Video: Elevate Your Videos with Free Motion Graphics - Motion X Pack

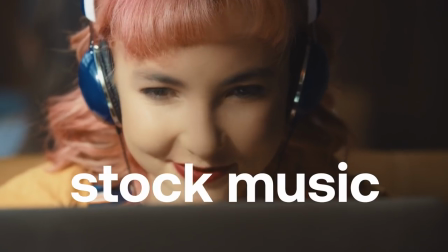0:00 I made a high-quality cinematic sequence using just stock music, footage, sound effects, and our new Motion X pack. But here's the video before I added the Motion X pack.
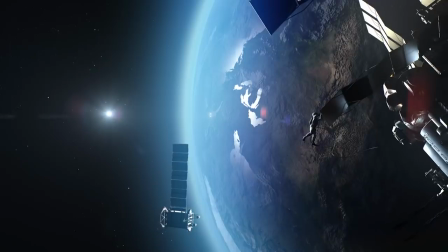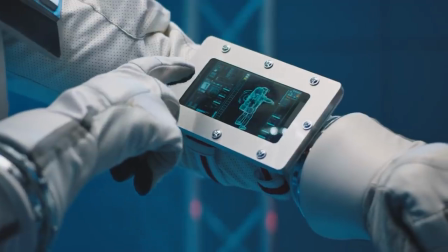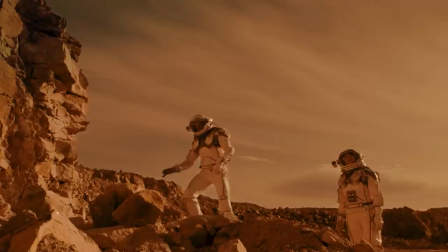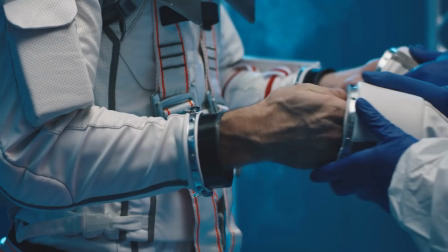So I hope you enjoyed that sequence as it was on its own, but now this video is gonna go into how to add motion graphics to a sequence like that and really tell a more immersive story.
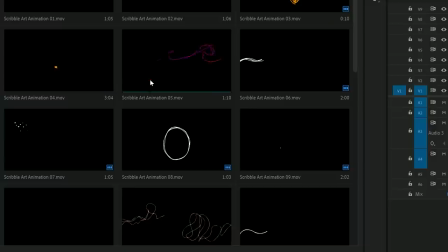0:49 So the theme I wanted to establish with the sequence is childhood imagination. I was looking through the Motion X pack and I came across the Scribble Art Animation Pack. It gave me this really nostalgic childhood-like feeling and I found the perfect story on Artgrid. As you guys saw in the sequence, it was the kid, the little boy dreaming of becoming an astronaut. By the way, the Motion X pack is available for all of Artlist and Artgrid's paid users.
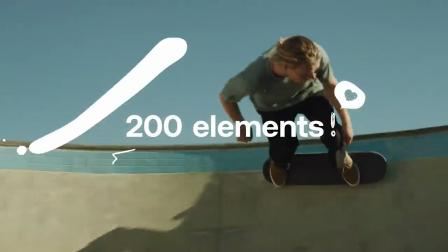1:09 This pack has over 200 elements that can like really level up your videos. So if you're interested, go check it out in the description below. Okay, enough talking. Let's get into how to make this video. Let's get started using the Motion X pack on our sequence. So for the first clip, I want to leave completely empty, no motion graphics, specifically because I want to reuse this clip again at the end of the video.
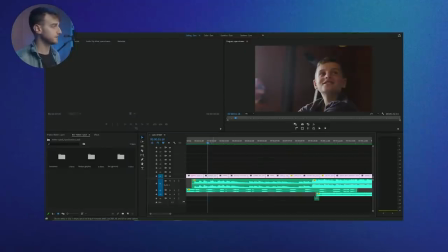1:28 For clip number two of the close-up shot of the boy looking at the suit, we're going to create a dynamic link between Premiere Pro and After Effects. This allows us to place effects on the clip in After Effects while keeping it within Premiere Pro. Next, we're going to rotoscope the boy from the background, and rotoscoping is basically cutting out any specific subject within the frame that you want to keep. If you can imagine like a green screen just without using a green screen. So you're literally cutting it out.
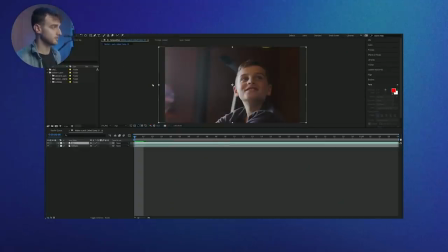1:52 To rotoscope, we're just gonna duplicate the clip layer, select the rotoscope tool and double click on the comp monitor.
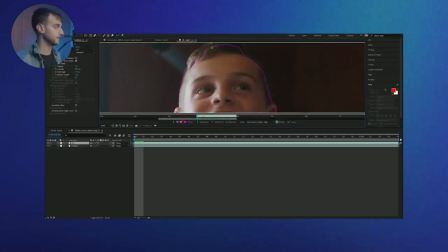1:58 And let's start highlighting the spots that I wanna keep with a green highlighter. That's what this rotoscope tool is right there, the little man with the brush.
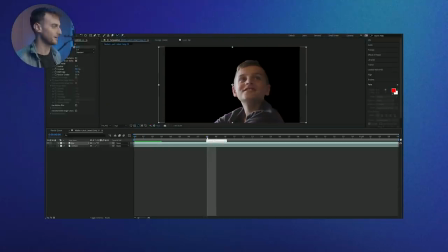2:04 You keep this rough. Also After Effects does a lot of the heavy lifting for us. Now once that's done, let's grab the element labeled Scribble 05. I'm gonna shorten the names for a lot of these elements because they're longer names. I don't wanna repeat them over and over again in the video.
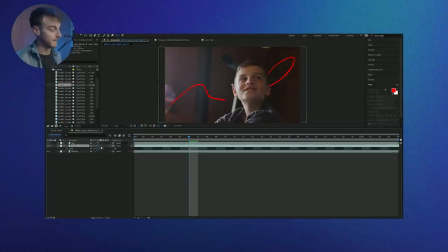2:16 So let's just shorten this to Scribble 05. In the Scribble Art Animation pack. And then we're gonna place that behind the boy and scale it to match the frame size. And the reason for this element is to introduce the boy's imagination. He wants to be an astronaut, he wants to fly, and what better way to illustrate that than birds?
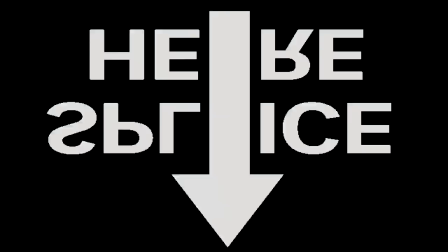2:29 Don't judge me. This is how my brain interprets it. Sorry to interrupt the edit session. Just wanted to remind you that if you guys are enjoying this video, then go ahead and give this video a like just to let us know that you're having a good time. Also, subscribe to this channel if you want to see more videos like this and click the notification bell so that you'll get notified the next time we put out another video.
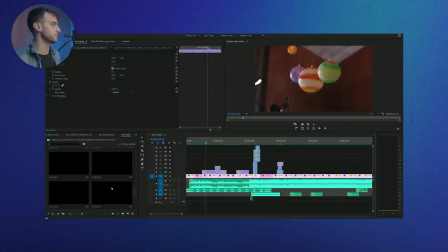2:47 All right, let's get back to the tutorial. Okay, so for the next shot, the shot of the boy pretending to fly the toy spaceship among the planets, we're just gonna put the element labeled E23 from the motion graphics elements pack to add interest to the shot and to draw our attention more to his imagination again. So let's just drag and drop it and scale it down. And then let's just change the position up to fit the shot.
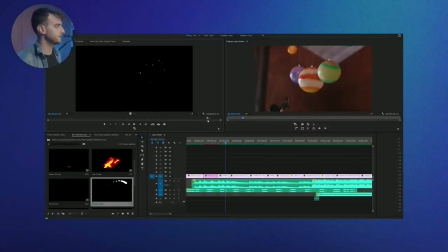3:05 Let's transition from this clip to the next one by dropping a shape 02 and splash 01.
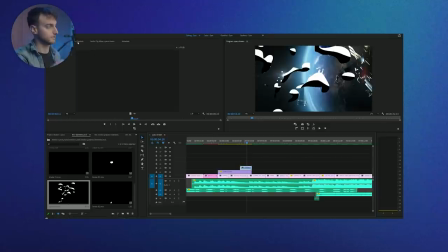3:11 And we're gonna time it so that the splash happens after shape 02 reaches where the star is to make more of a playful splash effect.
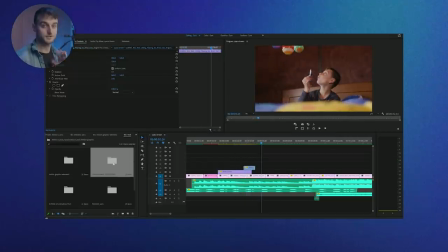3:18 And then the splash will actually stay and it'll hang on and lead into the next shot. So as soon as the splash finishes, we're going to use that momentum and add in another effect.
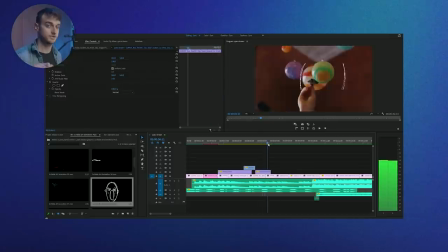3:26 We're gonna add scribble 08. And we're gonna time this specifically for when the boy makes the noise when he goes, because it looks like the animation is blowing air out of his mouth. And I think it just adds a bit more fun, kind of just immerses you because it is jumping out at you at the screen. For this clip, I don't want to overdo it. I think it works just as well on its own. And I think also this clip as well.
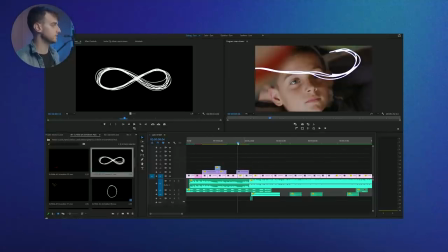3:44 But for this clip of the boy closing his eyes, I do want to draw attention to his eyes and create a sort of transition as well. So let's use animation 06 and scale it, position it,
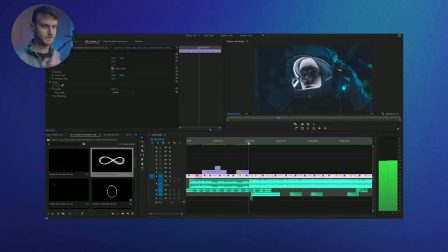3:54 and let's fit the time over his eyes so that the animation starts on top of his eyes, just in time for it to close. And on top of this, symbolically, it's an infinity symbol. It can show the vastness and the endlessness of a child's imagination.
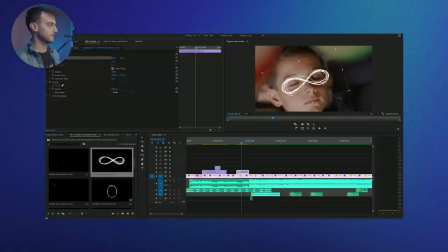4:06 The good thing is that this element can continue to the next clip.